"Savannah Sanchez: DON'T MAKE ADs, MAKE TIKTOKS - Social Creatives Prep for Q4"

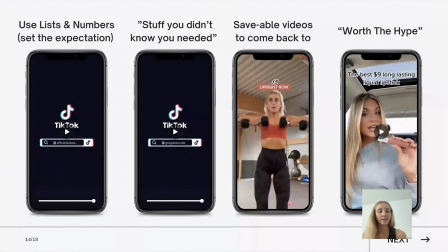[20:25]
And so not only is this great content for the brand, but also will encourage more people to like, comment, and share on it just because they're actually getting value from the video. So if they have a reason to come back to the video. Another great trend I'm seeing work right now is worth the hype.
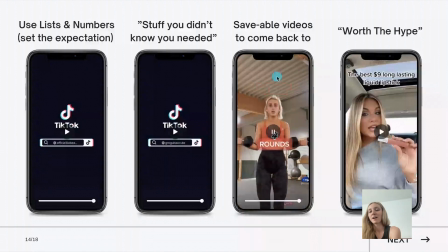[20:44]
So saying like, this is a lip gloss that's worth the hype, or I kept seeing these leggings on TikTok and I wanted to see if they were worth the hype. So I ordered it. Here's my experience. So in this one, she's saying that she found a $9 long lasting lipstick.
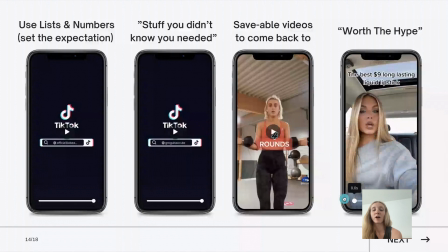[21:03]
I also seen the trend of people talking about products in their car works really well. I think, again, this looks super organic that someone just sitting in their car and chatting to the camera.
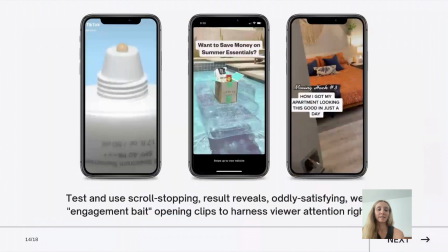[21:17]
Another really important thing to keep in mind is almost like engagement bait, I guess is what the best way I can call it. Really scroll shopping openers, whether it's product reveals, oddly satisfying, weird, anything in that opening clip that's going to get someone's attention. That's just a little bit odd.
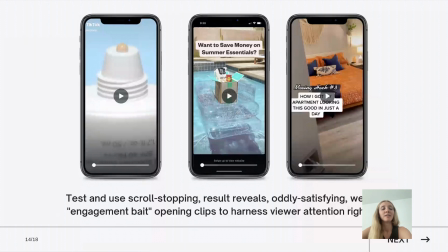[21:35]
So in this first ad, you can see the foundation very slowly pouring out of the bottle, and it's just kind of weird and oddly satisfying. That's a really great way to capture attention. And then it reverses back into the bottle. So weird and oddly satisfying is a really great first clip for a TikTok ad.
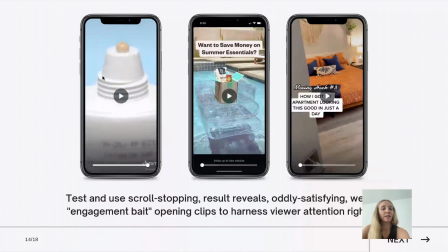[21:54]
This one's kind of just interesting because you don't expect a food box, a delivery, to be on top of a sparkly pool floaty, but it makes sense with the caption. Want to save money on summer essentials, but it's just like an odd placement.
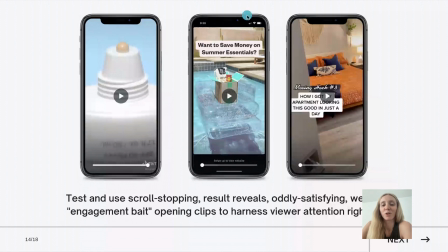[22:08]
Like you would usually have your delivery box like in your living room or at your front door, but it's just floating on a pool floaty, and then it goes into the ad. So that's a really great scroll shopping introduction. This is one we did for a client, and we just started with moving hacks, how I got my apartment to look this good in a day.
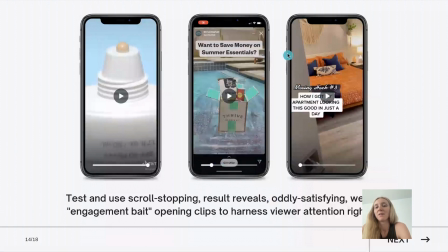[22:28]
So really hooking people with, wow, like this apartment looks amazing. How did I get it to look like that? And then going into the actual ad of showing the process of them setting up the furniture and stuff.
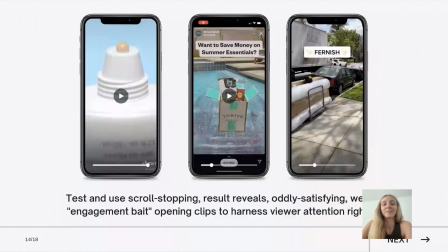[22:40]
But hooking people with the first frame of like, here's the after, like here's how I did it, like a hack.
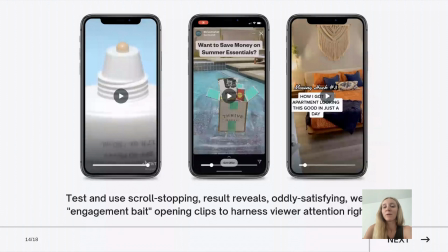[22:49]
So here's some tools for TikTok Ads Success. Number one is design your ads and post your ads in TikTok.
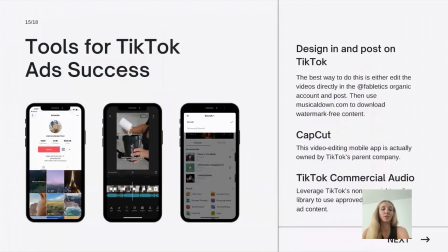[22:57]
And then you can also use CapCut, which is a video editor that is really useful for making TikToks on the fly, essentially.
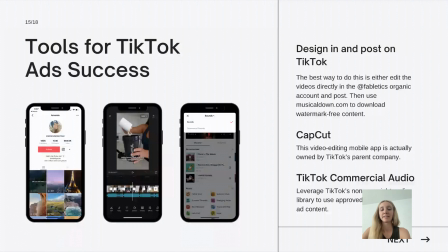[23:10]
And you don't have to go into the TikTok app to do it, but it has a lot of the features that TikTok does instead of in terms of text overlays and stuff. And then also leveraging TikTok's commercial audio library. So making sure you're using that non-copyrighted audio library in your ads.
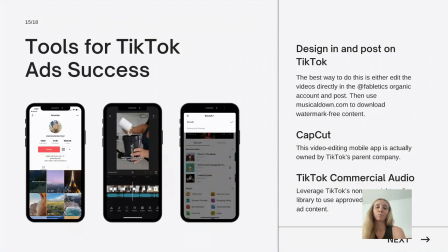[23:28]
Another trend that's working really well right now is Spark Ads, aka whitelisting.
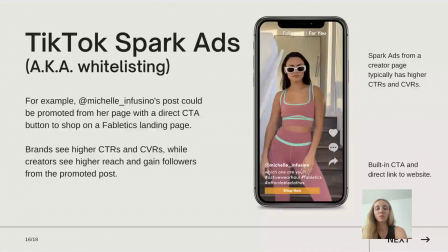[23:32]
So for instance, what would happen is someone posts to their organic Instagram or their organic TikTok,
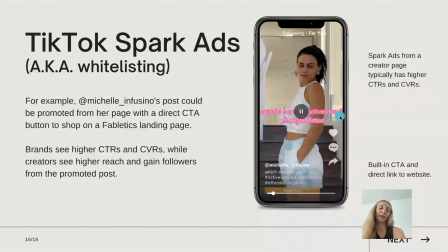[23:39]
and you would essentially get an authorization code in order to boost their post and turn it into an ad.
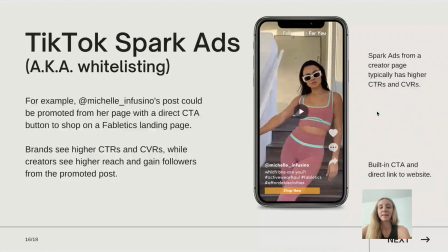[23:45]
But the great thing about these type of ads that they actually come from the influencers page. So this is something we're helping a lot of clients organize, is whitelisting with creators so that we can run ads through creators page.
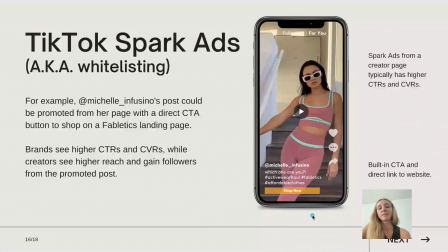[24:00]
In terms of working with TikTok creators, I always advise brands to not worry about their ROAS,
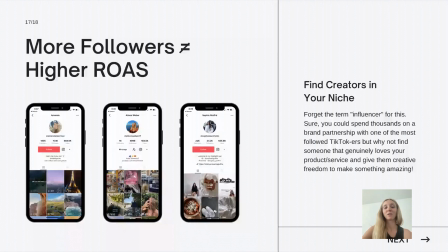[24:06]
their followers, because followers definitely does not equal higher ROAS. Really focus on what type of content they're creating. Does their vibe resonate with your brand? How do they talk about products on camera?
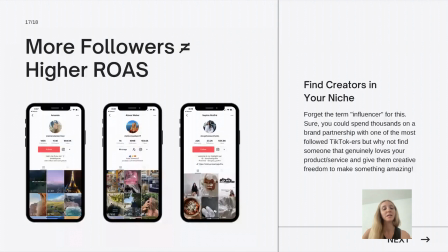[24:19]
Those would be the most important things when looking with creators to partner with, not necessarily anything to do with their following or your engagement.